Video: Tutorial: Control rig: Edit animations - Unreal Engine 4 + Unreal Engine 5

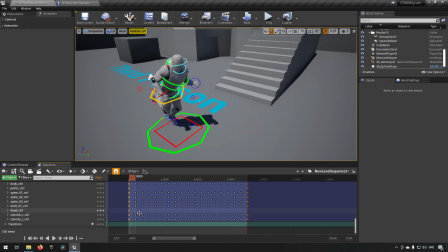(3:37)
So we want to remove all the other frames that are framed for this head so that he continues looking to the right while he's running. and you see his head is following along with his body so this made that specific change pretty easy because everything conforms let's say we wanted to make another
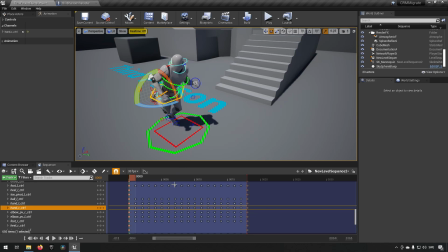(3:56)
change as well let's say we wanted to make him do a fist bump with his right hand while he's running to make it look like he's like really triumphant so what we can do then is we can change this along how we want it to look and let's see maybe we bring it
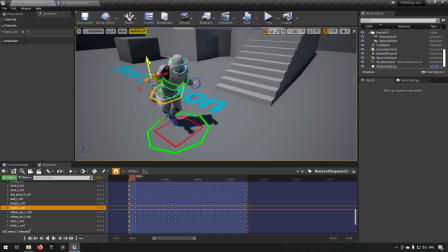(4:13)
up a bit maybe we bring it out a bit maybe a bit further like so maybe a bit backwards maybe we need to rotate the hand a little bit so it doesn't look like he's breaking his hand and
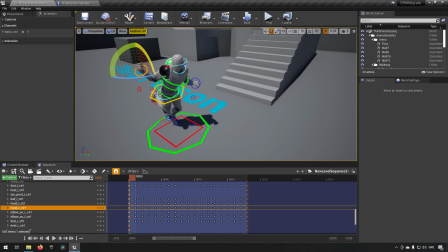(4:31)
maybe outwards a bit as well actually i think i'm
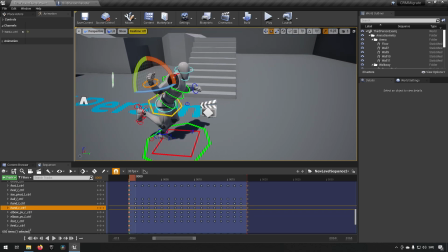(4:37)
doing bad things to his hand right now okay so let's look from the side so it looks like he's sort of doing some weird fist bump let's bring it out a bit a little like so a little bit more closely to the body
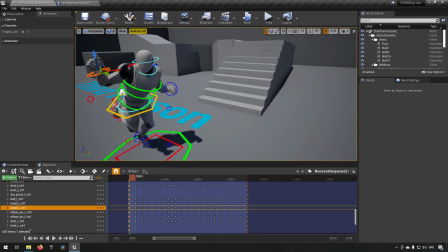(4:50)
so let's say that that's the fist bump kind of pose he wants to hold
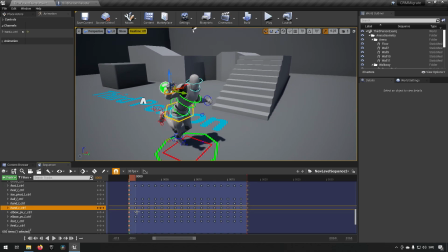(4:55)
so then we can put another keyframe here which means that we will overwrite the keyframe for the right hand over here but again if we move forward you can see it snaps back to whatever position it had in the rest of the animation and in this case we're gonna pretend that i don't want any of these
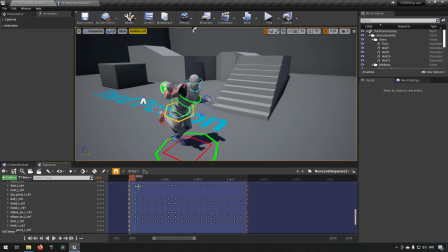(5:11)
animations at all over here i want this fist bump and then moving it forward maybe to let's say to here or there maybe and we can say that since his left
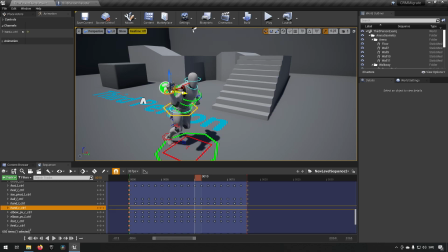(5:25)
hand has been moved backwards a bit maybe the right hand should be a bit forward because the human body tends to have a pendulum motion right so we'll set the keyframe over there and then maybe we'll bring it forward again more and we'll see that over
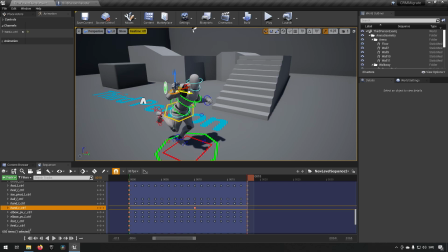(5:40)
here he actually has his left hand forward again so we should probably bring this back a bit again so maybe something like that and then we'll put another keyframe and then we can look at what it looks like so now you can see his he has this sort of swaying hand motion over here so let's play that and see what it looks like looks like
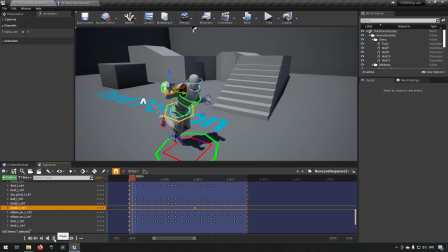(5:59)
it goes a bit fast but you can see it's sort of like he has a weird sway to his his arm sort of victory pose now so let's say that we have done all the changes now that we want and this this is the new animation that we want to have what we
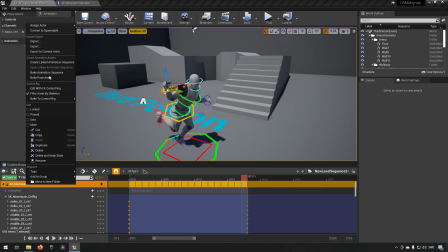(6:13)
do then is we right click on our mannequin and then we say bake the animation sequence and then we name it something
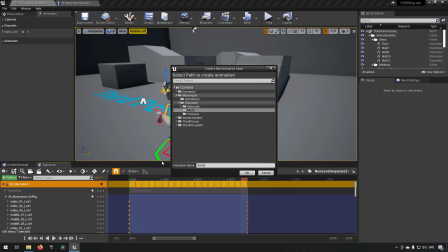(6:20)
like anim run victory
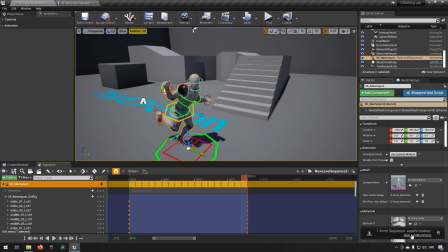(6:28)
so and then we export it and then you see it has created an animation over here we can open it up and you can see since
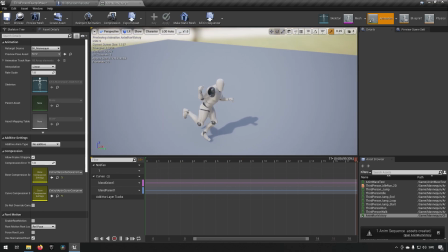(6:35)
this was a looping animation we can see it's looping here so this is what it will be looking like looping and now you see we get a little bit of a snapping because the first and the last frame in
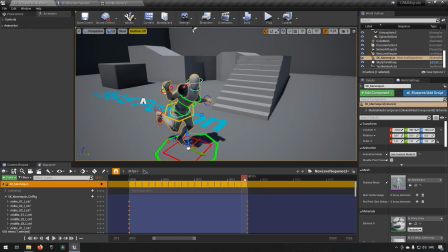(6:45)
this animation that we've changed here for the hand are not the same that's a good animation technique to make sure that the first and last frame have the same position so that the loop is better than this but this was
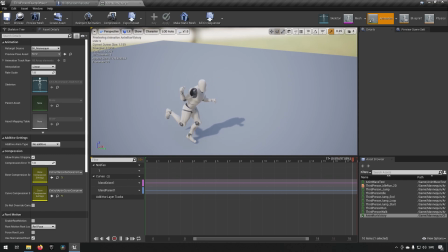(6:58)
just to demonstrate how you can change an animation if there's something about it that you want to edit and that's basically all you need to do if you want to use your controller to edit an animation there is a different way also and let's we can stop this for now we can save
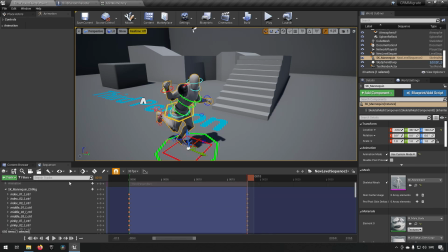(7:18)
let's go find our third person let's do this let's remove everything here. Our mannequin. Let's remove our mannequin from over here.
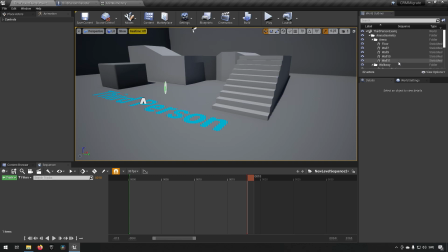(7:29)
Let's remove our level sequence over there like so. We'll save everything.